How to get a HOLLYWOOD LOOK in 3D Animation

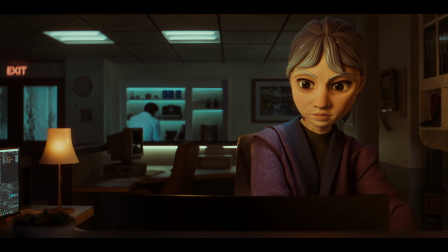0:01 Hello! This is the final set from my upcoming short animation film.
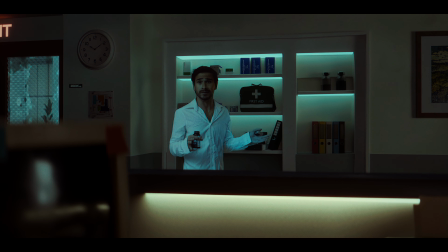0:06 Today I'm going to walk you through how I go about making a shot like this. Well, without me in it, just the scene.
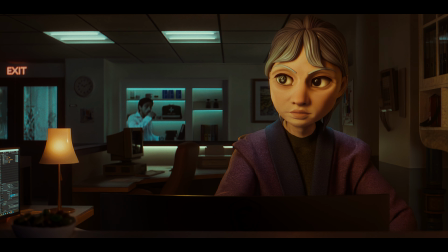Before we proceed with the breakdown of the hospital reception area, some context is needed to justify my choice of lighting and colors.
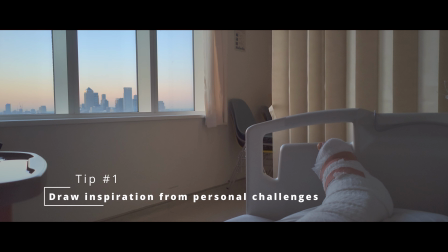0:28 The film is loosely inspired by a time when I broke my leg. I was stuck in bed and desperately craving a can of Coke.
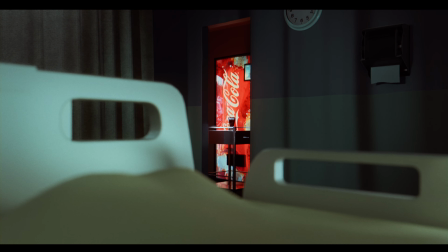0:37 You see, I love Coca-Cola, although they recently hurt me when they released their most recent Christmas ad created entirely with AI.
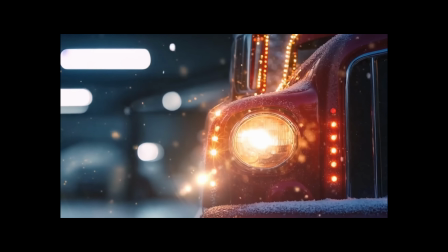0:47 What were they thinking? It sucks. Look at these animals. They look so AI. Anyway, that's a rant for another time, I guess. In my story, a boy confined to a hospital bed suddenly craves a soft
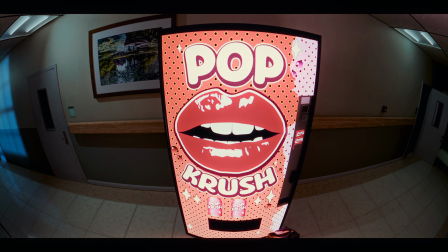1:03 drink when a vending machine in the corridor buzzes to life and is very tempting.
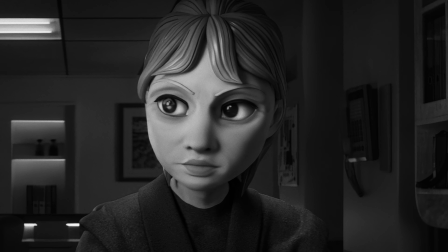1:09 However, his legs are no use, and the nurse has strictly forbidden junk food, warning him it could hinder his recovery. Despite the odds, his determination overrides reason as he flops out of bed and drags his body across the floor, desperate to reach the drink. But the vigilant nurse is not about to let this slide without a fight. How did I create this shot? Well, first of all, I wanted something cinematic. I envisioned a head nurse who runs the place, she's the boss, a real authority figure. As I always do before starting a scene,
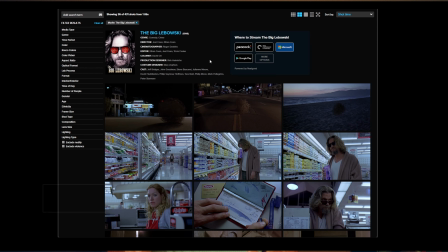1:48 I searched for reference stills from films that I like or shots that matched the tone I was aiming for. Since this nurse is the boss, the first scene that came to my mind was the iconic Corleone shot from The Godfather.
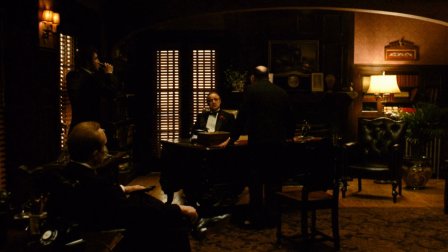2:03 That I cannot do.
You know, the one in the office in the dark. I love the shadows in this scene. Very contrasty.
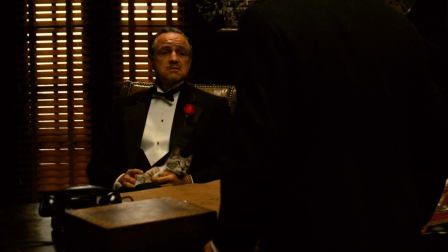2:11 You can tell the man means business, scheming behind closed doors instead of being transparent about his dealings. This type of lighting is what I wanted for my character. But for the background, I need something different because it's a hospital and not an office.
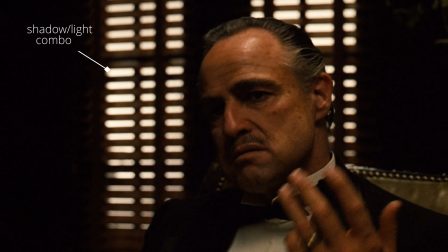2:29 I also wanted to maintain the lighting in the back here.
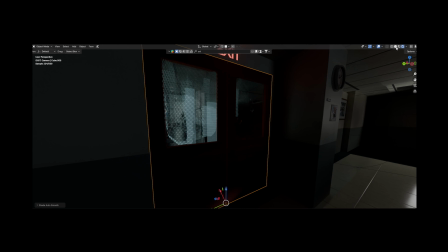2:32 I went through countless references and eventually settled on a shot from The Good Nurse. Oh, I really like the lighting, especially the practical lights in the background shelving area. I molded both these shots into one and came up with this sketch. Then I started modeling my scene.
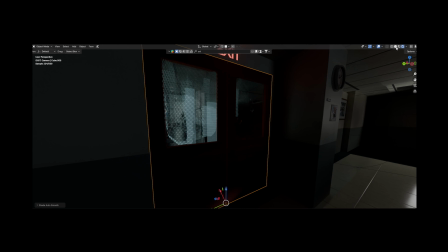2:52 In the past, I would have used F-Spy to get the camera perspective, but this time I just modeled by eye. Why? Well, no good reason, I just felt like doing things differently. That's the great thing about 3D, there's a million ways to achieve the same result.
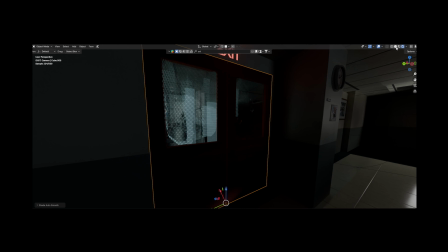3:11 Most of the assets you see here are free ones from BlenderKit, which I use to block out the scene.
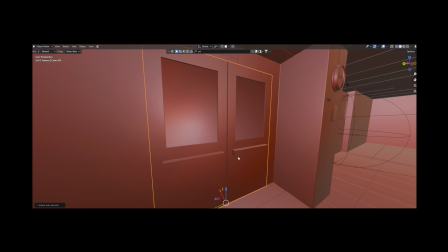3:18 Some assets, like the door and desk, I made myself. Poorly, as you can tell. Let me make one thing clear, I am not a 3D artist.
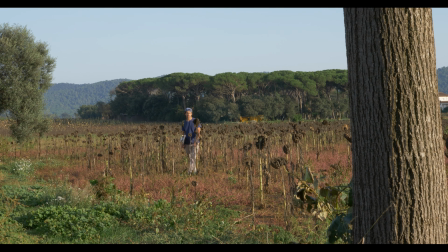3:29 I see myself more as a filmmaker and I use whatever tools I can get to create the shots that I want. Making films solo is so tough, so I take shortcuts to get things done quickly and cheaply. If you want to get a job in 3D, then don't do what I do and learn 3D modeling properly.
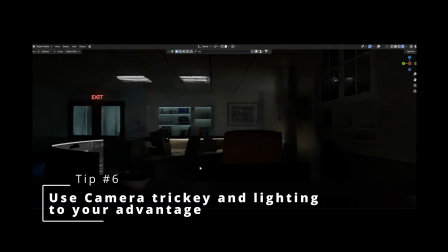3:52 Besides, the scene is dark, and with a depth of field on the camera, most of these details won't be noticed by the audience anyway.
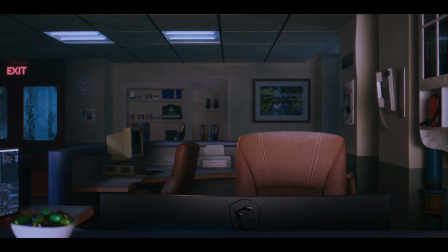4:01 Lighting is my favorite part because it saves me from losing my mind.
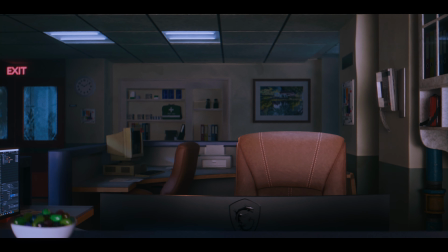4:06 My first renders always look like this and I go into panic mode. But I take a few deep breaths and pray to the gods of light to bless the scene.
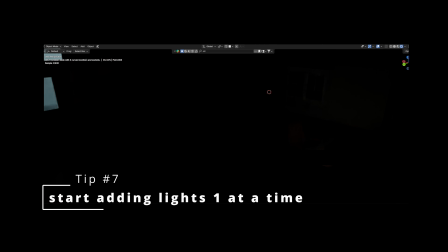4:17 I start by switching off all the global lights and adding area lights one at a time.
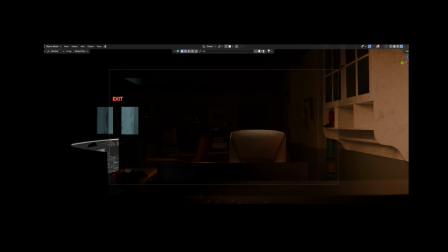4:24 My favorite type of lighting is practical lighting, so I use it as much as possible.
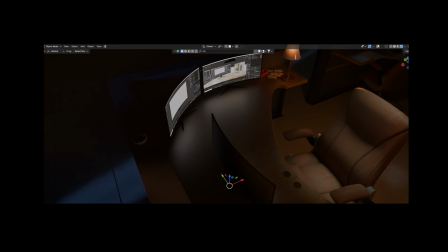4:31 Practical lights are things like the desk lamp or screens, basically any object where you can see the source of light. Even when the light source doesn't entirely make sense, our brains somehow tend to fill in the gaps.
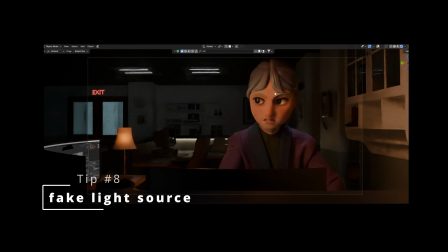4:46 For example, I place this desk lamp in the background.
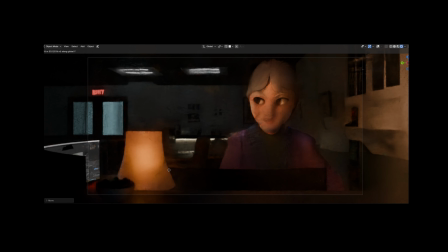4:51 Ideally, it should have been in front of the character to justify the light on her face.
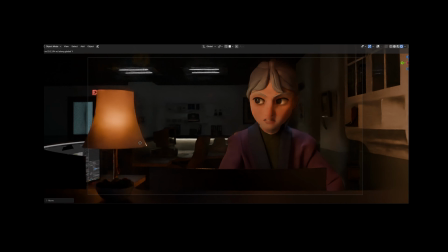4:56 But I didn't think it looked good. It was too distracting. Still, we can mentally connect the lamp in the back to the light on her face. And it somehow works.
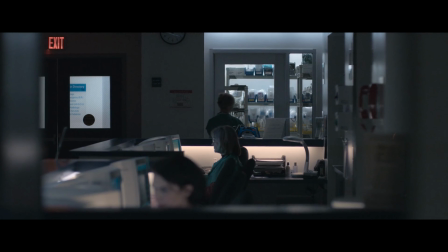5:08 I kept referring back to the reception shot from The Good Nurse because the lighting was so good and it matched the tone I wanted.
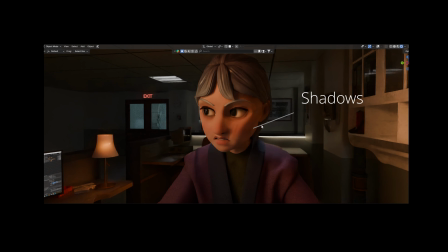5:16 Since my shot is a bit different, it has a character in focus, so I leaned more towards the Godfather lighting. I did this to draw attention to the character and to give the scene a serious she means business vibe.
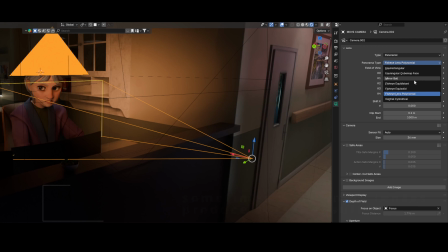5:31 When it comes to camera lens, I tend to opt for a wide angle lens.
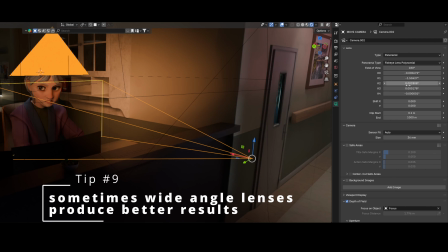5:36 I just love the way it distorts images.
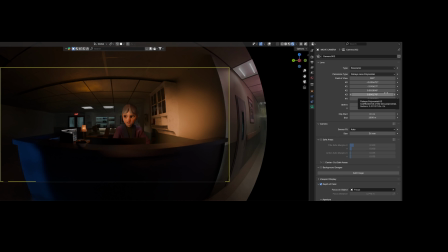5:39 I believe the optical curves it creates makes it feel more whimsical and interesting. I don't like straight lines, especially when it comes to 3D work. It just makes it feel a bit more boring.
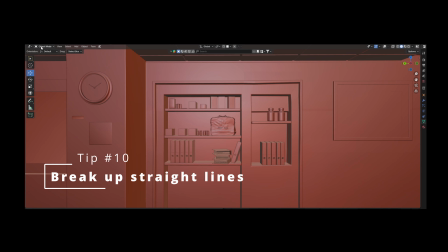5:52 But I also break up straight lines with a soft brush. I don't want to repeat myself, but straight lines are boring. As for the character, I'm not ready to create high quality models myself yet. I often pay for assets when it comes to characters, but my New Year's resolution is to learn character design properly. The clothing simulation I made myself using Marvelous Designer. This is my process.
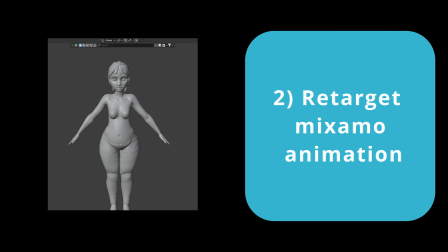6:19 I started off by stripping the character. Sorry grandma, I added an animation I found on Mixamo.
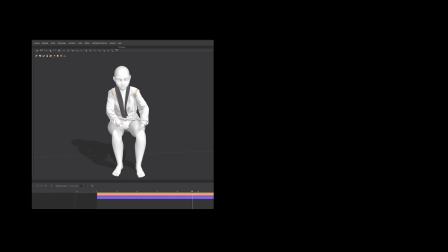6:27 Then I retargeted that animation to my character, using Marvelous Designer to add clothing and simulate it. Then bring it back to Blender. This is my workflow I use for many animations. I might dive in deeper on another video. Maybe. Here's the final scene without me in it, because I ruin it.
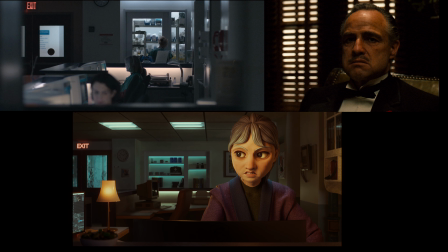6:47 Yeah, what do you think? Does it look cinematic? Does it suit the animation style? For me, I like the shot, and I guess that's the important thing, so I can finally move on from this set and now start creating my animation film. Yep, that's the focus this month, is to get my film out. Wish me luck. It's not easy. But anyway, thanks for watching, and I'll see you soon. Peace.